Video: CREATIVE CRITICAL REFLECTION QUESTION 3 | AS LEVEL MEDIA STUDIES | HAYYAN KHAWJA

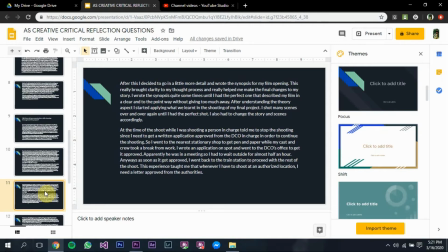247s
Then I went to his office and realized that he wasn't there and he was busy in some meeting. So I had to wait there for around half an hour until it got approved. As soon as it got approved, I went back to the train station to proceed with the rest of the shoot.
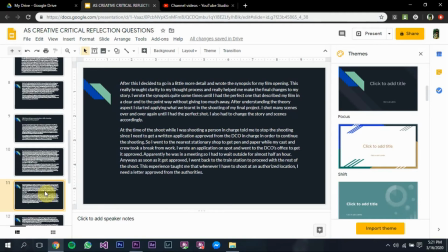262s
The experience taught me that whenever I need to shoot at an authorized location, I need an approved letter from the authorities.
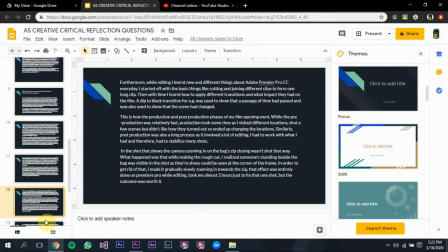270s
I started off with the basic things like cutting and joining different clips to form a single long clip. Then I learned about transitions. A dip to black transition was used to show that a passage of time had passed.
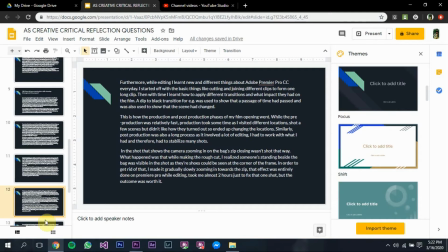286s
This is how production and post-production phase of my film opening well. Well, the pre-production phase was relatively fast, but the production took time quite some time.
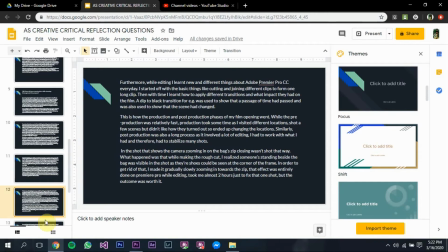298s
I had to go to different locations. I had to visit multiple train stations to figure out what location I'd be finalizing for my project, what would give me the vibe in my project that I actually need.
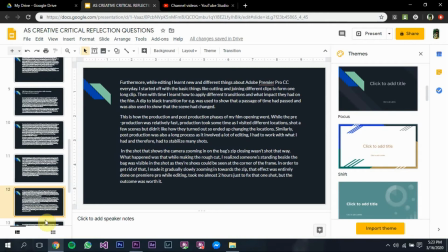314s
Similarly, post production was also a big process. It involved a lot of editing. I had to work with what I had because I could only shoot once. My actors, my class fellows weren't available all the time, so it was a one time shoot for me.
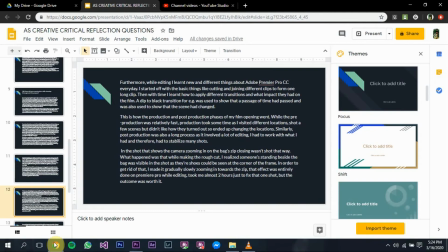329s
In the shot that shows the camera zooming in on the bag zip closing, right about here.
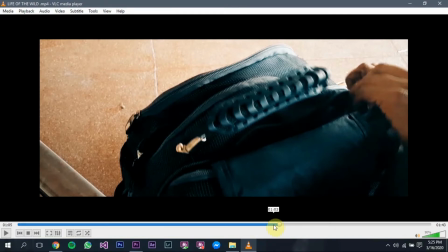336s
Basically, this shot wasn't shot in a zooming in way.
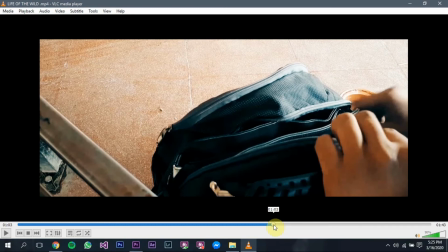341s
When I was editing the project, I realized somebody's footsteps were seen on the top left corner of the frame, and that didn't go on with the story as he's literally packing a bomb and somebody standing there that would not go together. So what I did was I only had one shot,
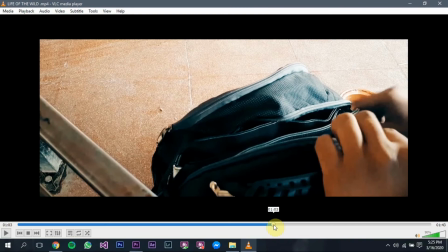360s
so what I did was in Adobe Premiere I added different keyframes and added a gradual zoom in to the shot.
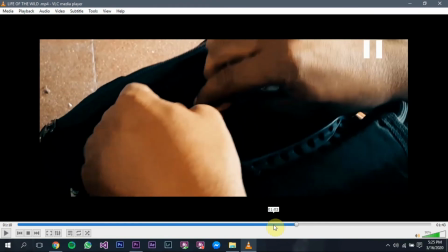368s
As you can see, the shot gradually zooms in to the zip. This hence we cover the footsteps of somebody who was passing nearby.
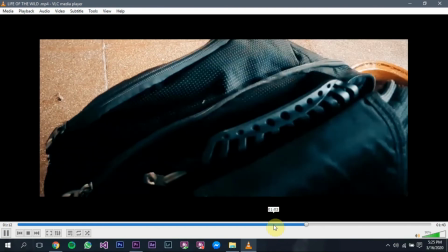377s
So, and that also creates a focus and emphasis on the bag.
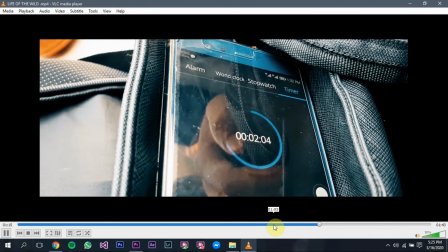382s
So both objectives were accomplished by that shot. Heading back to our slides now.
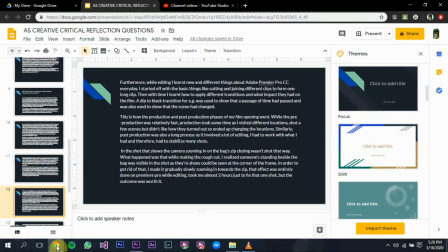391s
So yeah, that was quite difficult for me to do, to be honest, because it almost took me around 2 hours, 1.5 hours just to complete that one shot, but it was totally worth it.
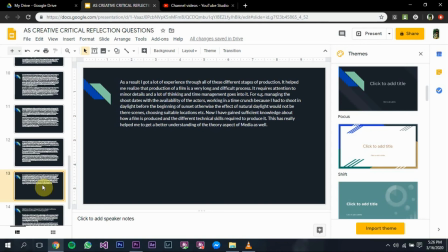404s
It also improved my time management skills because I was on a time crunch and sometimes the actors weren't available, and sometimes the crew weren't available. The daylight there were weather problems, but it all taught me a lot of stuff. So it was a very good experience overall.
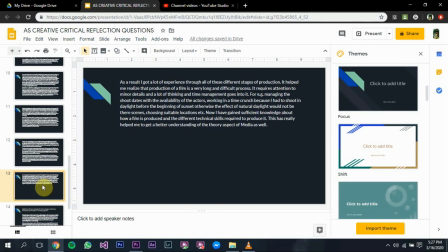424s
Now I've gained sufficient knowledge about how the film is produced and how different technical skills required to produce it. This has really helped me to get a better understanding of the theory aspect of media as well. Thank you.